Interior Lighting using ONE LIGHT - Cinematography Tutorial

Welcome back to another video. Today we're breaking down a small passion project that is not out yet, but we're gonna break it down anyways, and hopefully that gives me some motivation to finish the edit.
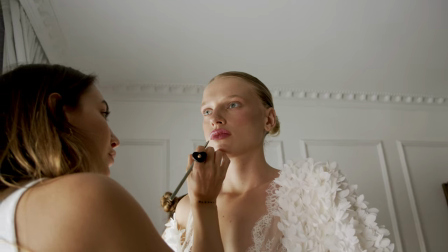So me and Eden spontaneously joined a stills production to create a little video.
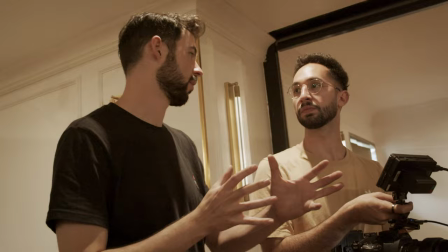Two or three days, I think it was, before the shoot was actually happening. So we quickly made a little story and made a little shot list and tried to shoot something nice because we want more fashion in our portfolio.
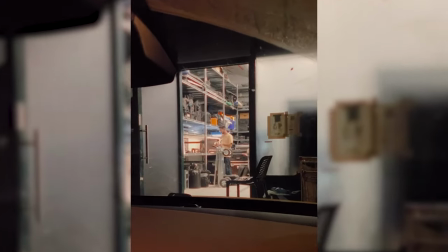So we didn't get any money for this. We even spent a little bit of money to rent out some lights.
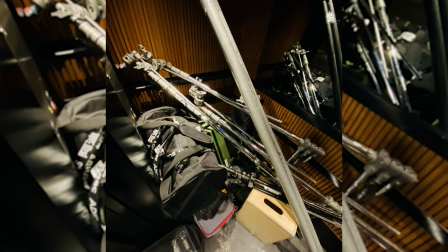We were using our own cameras, lenses, and it was also just the two of us.
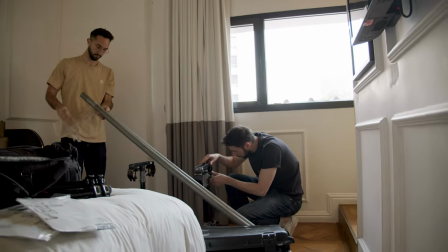So that meant we were doing our lighting, grip, focus pooling, all of these things that in bigger productions you have people helping you with that.
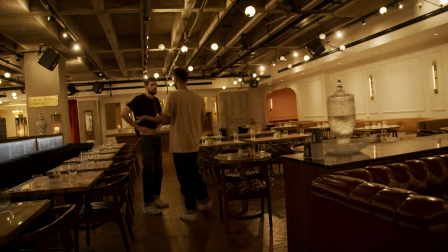This time it was only the two of us, which is always kind of nice, but it's also very challenging. I was taking on more of the director and gaffer roles, and Eden was on the camera shooting. So in terms of gear, we were shooting on the Blackmagic Pocket 6K Pro,
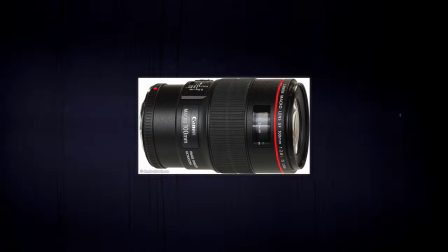and the lenses we were shooting on were the Canon 100mm micro lens,
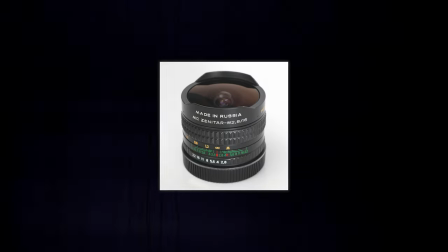the Tokina 28-70mm, and the Zenithar 16mm lens.
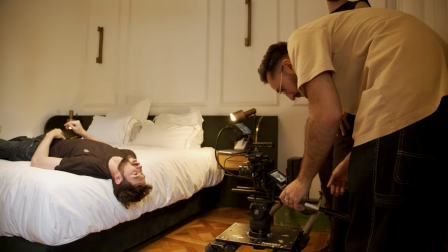But now let's move on to the actual shooting and break down the scenes. So for the opening shot we're set up on a dolly and we're doing this movement from right to left.
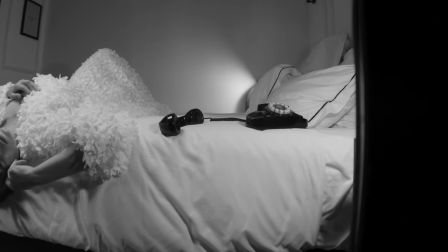We're starting off with the foreground then we're going into the phone and then moving across the bed until we reveal our main character.
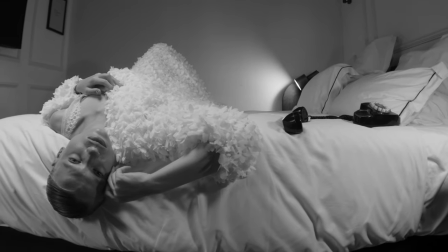In the storyline we're hearing her lover or husband on the phone, that's the first thing we hear right when the shot starts,
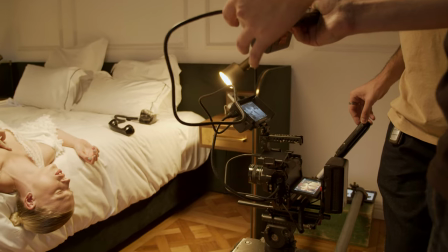so we're sort of like revealing the phone and he's speaking and only then we get to see her and her reaction. So this shot is not only because it looks nice but it actually serves the story.
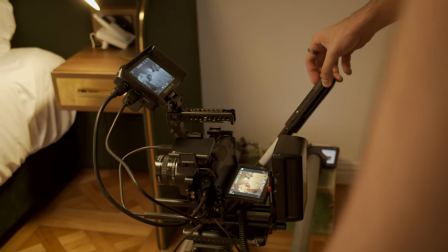In terms of the composition we're using the Zenithar 16mm lens and that just gives us this big wide perspective.
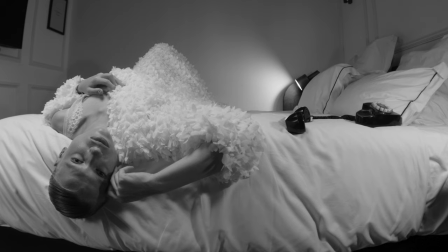It's really distorted and that also lines up well with the story because our character is feeling some emotional pain and discomfort so this distortion really helps reflect that. Not only that but it just helps emphasize the movement of the camera as we're moving from right to left because of the perspective and this distortion that's happening you can see it especially on the bed and the walls it really emphasizes and really makes the shot much more interesting and it creates a
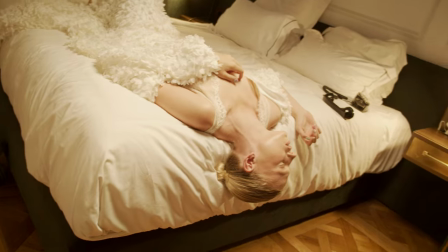lot of depth because we're really close to our subject and to the bed.
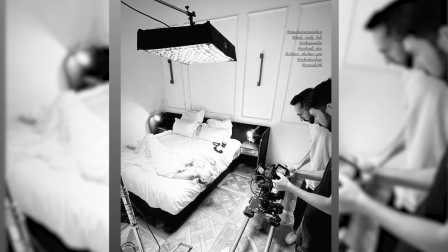In terms of lighting we have one Falcon Eyes LED light just above our talent and above the bed and because the room is really small there's honestly not much else you can do.
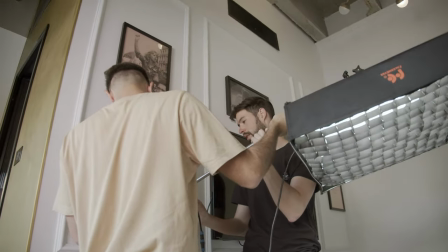We also have a grid and the softbox on the Falcon Eyes light just to block and concentrate the light as much as possible.
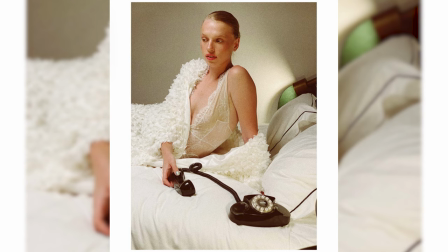The room is really small, all of the walls are white so if you're just gonna let all of the lights spill everything's just gonna be flat so you
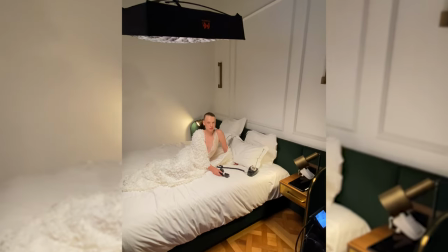really want to be intentional with the light and really control it as much as you can and a grid helps a lot with that if you can put on a skirt on the light that's also wonderful and using
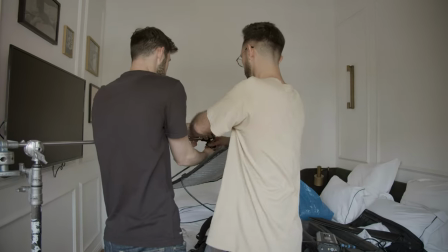such a light LED mat like the Falcon Eyes is super helpful because
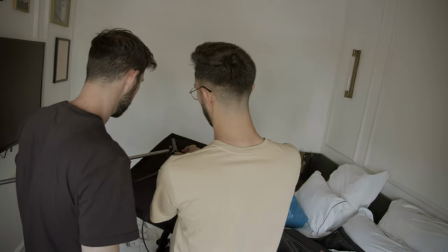you can easily move it around have it on a stand above people
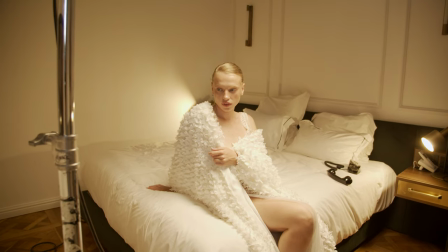and like you don't have to worry because it's so light so it's just really
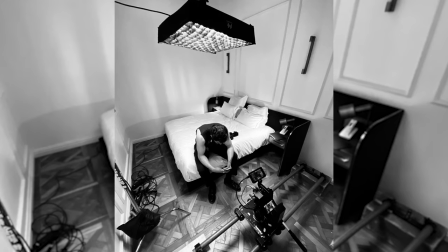flexible and convenient especially when you're working in tight spaces so if you only have to use one light or two lights in a similar situation I would definitely recommend going for an LED mat such as the Falcon Eyes,
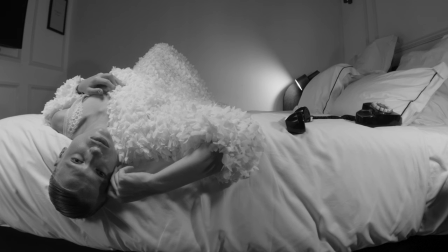there's a lot of other bands as well obviously. And just another small detail that we have is the practical light in the background just adding a little bit more of an interest so that's always nice if you can do something like that.